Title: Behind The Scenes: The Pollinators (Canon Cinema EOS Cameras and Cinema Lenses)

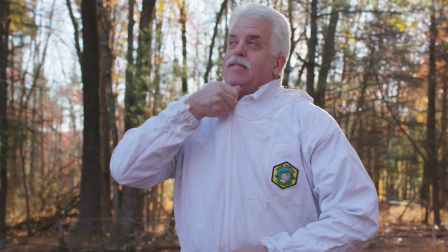(0:06)
My name is Peter Nelson and I'm the director and cinematographer of The Pollinators, which is a feature film about bees and our food system. This was a complete passion project for me because I am a beekeeper and I love shooting.
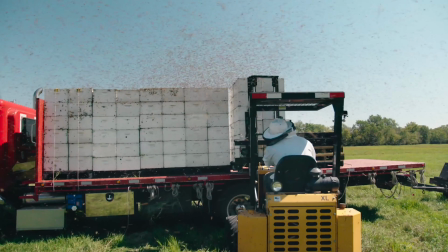(0:22)
I was really interested by the fact that many people did not know that people move bees at all and that there's a small group of hardworking,
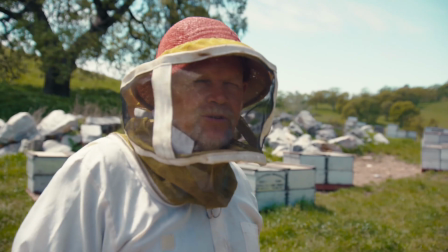(0:30)
interesting characters that do it. They're like cowboys and ranchers and truckers, all wrapped up in one.
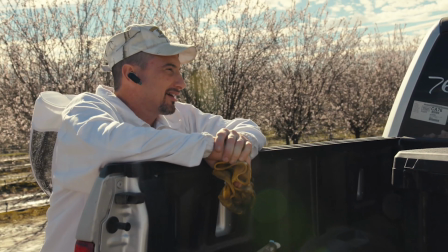(0:36)
They're plain-spoken, kind of iconoclastic, wonderful people. One out of every three bites of food that we eat is something pollinated by a bee.
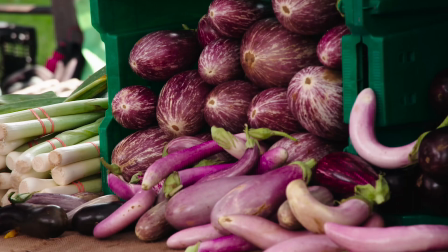(0:45)
And there are 400 crops that are common that are pollinated by bees that we eat every day. And it's the most healthy and nutritious elements of our diet.
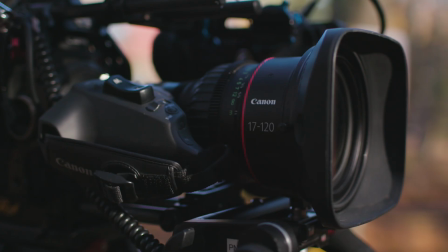(0:54)
So I used the EOS C300 Mark II and the 17-120 Zoom was my go-to combination.
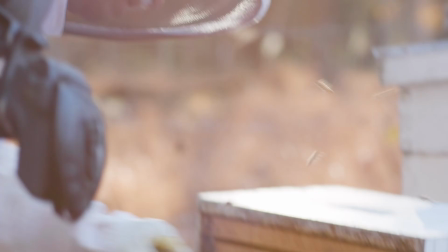(1:01)
Having a camera that I'm very comfortable with, used to using and intuitive, allowed me to focus on the storytelling and focus on the characters.
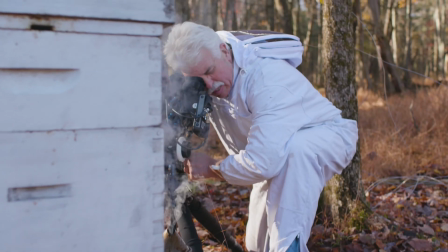(1:10)
One of the things I love about this camera is I don't have to take my eye away from the viewfinder to figure out which button to push.
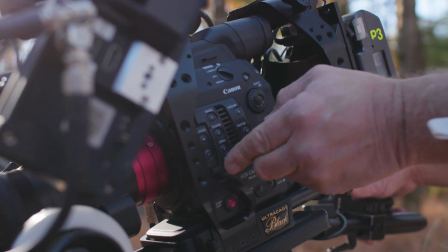(1:16)
If I want the waveform, it's there. If I want to change the ND, it's there. And I know where those buttons are.
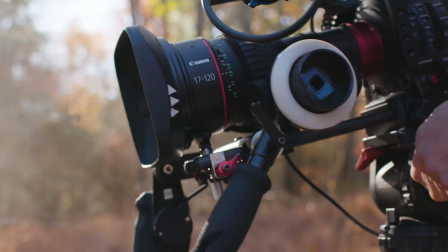(1:21)
And for shooting something that is verite, on the fly, and very quick, having the ability to have those functions readily accessible is super important. I wanted to show bees in a way that most people have not seen them before.
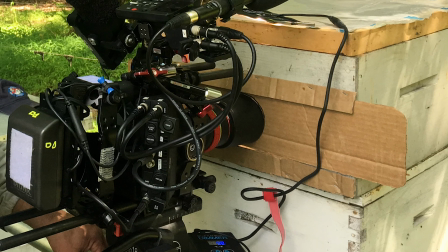(1:36)
And so macro was really important to me. I cannibalized a beehive and I used that and I'd stick the lens right in the beehive. It was really challenging, almost a zen experience to focus on a bee antenna and then rack to their eye. Very satisfying for me to be able to get that close. One of the things that I really loved about working with these beekeepers at night was how it looked.
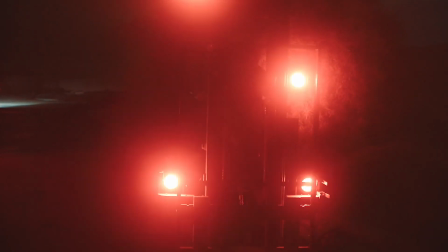(1:56)
I love the magical realism of it with the red light and the amber light and the smoke. I use flares a lot as a truck would drive by or a forklift would pan and turn towards the camera and I would just let it go. I felt it brought me more into the story. It's very realistic and I wanted to try and share that with people.
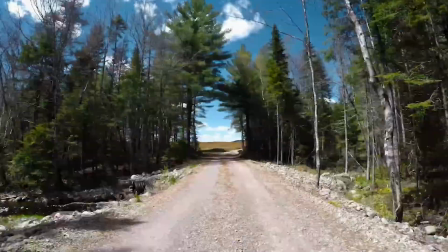(2:16)
There was one day when I was driving and I looked in the rearview mirror and I saw a perfect rainbow where I could see both ends of the rainbow. I almost drove off the rotors. I was so excited. And I got out, pulled over, and because I had the camera built and ready to go, I was able to get that. It was gone in a matter of two minutes, but I was able to capture it.
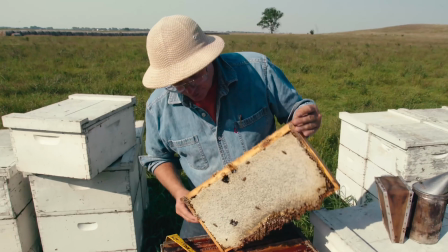(2:35)
I look at it as a great privilege to be able to jump into somebody's life and learn about them.
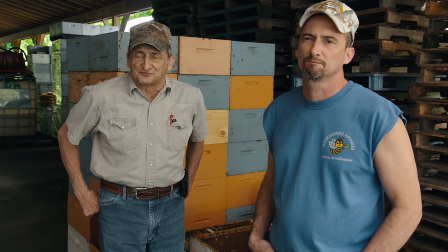(2:41)
I love the idea of going into that world of commercial migratory beekeepers and farming.
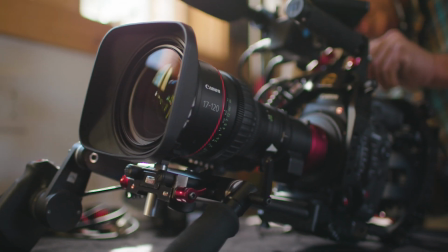(2:47)
The passion that those people have for what they do, the pride for what they do,
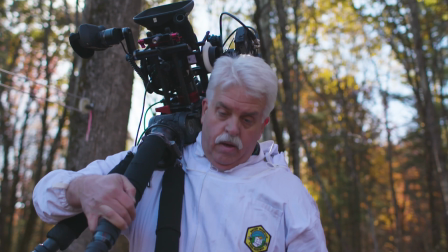(2:52)
and their willingness to let me as a backyard beekeeper in to try and tell their story.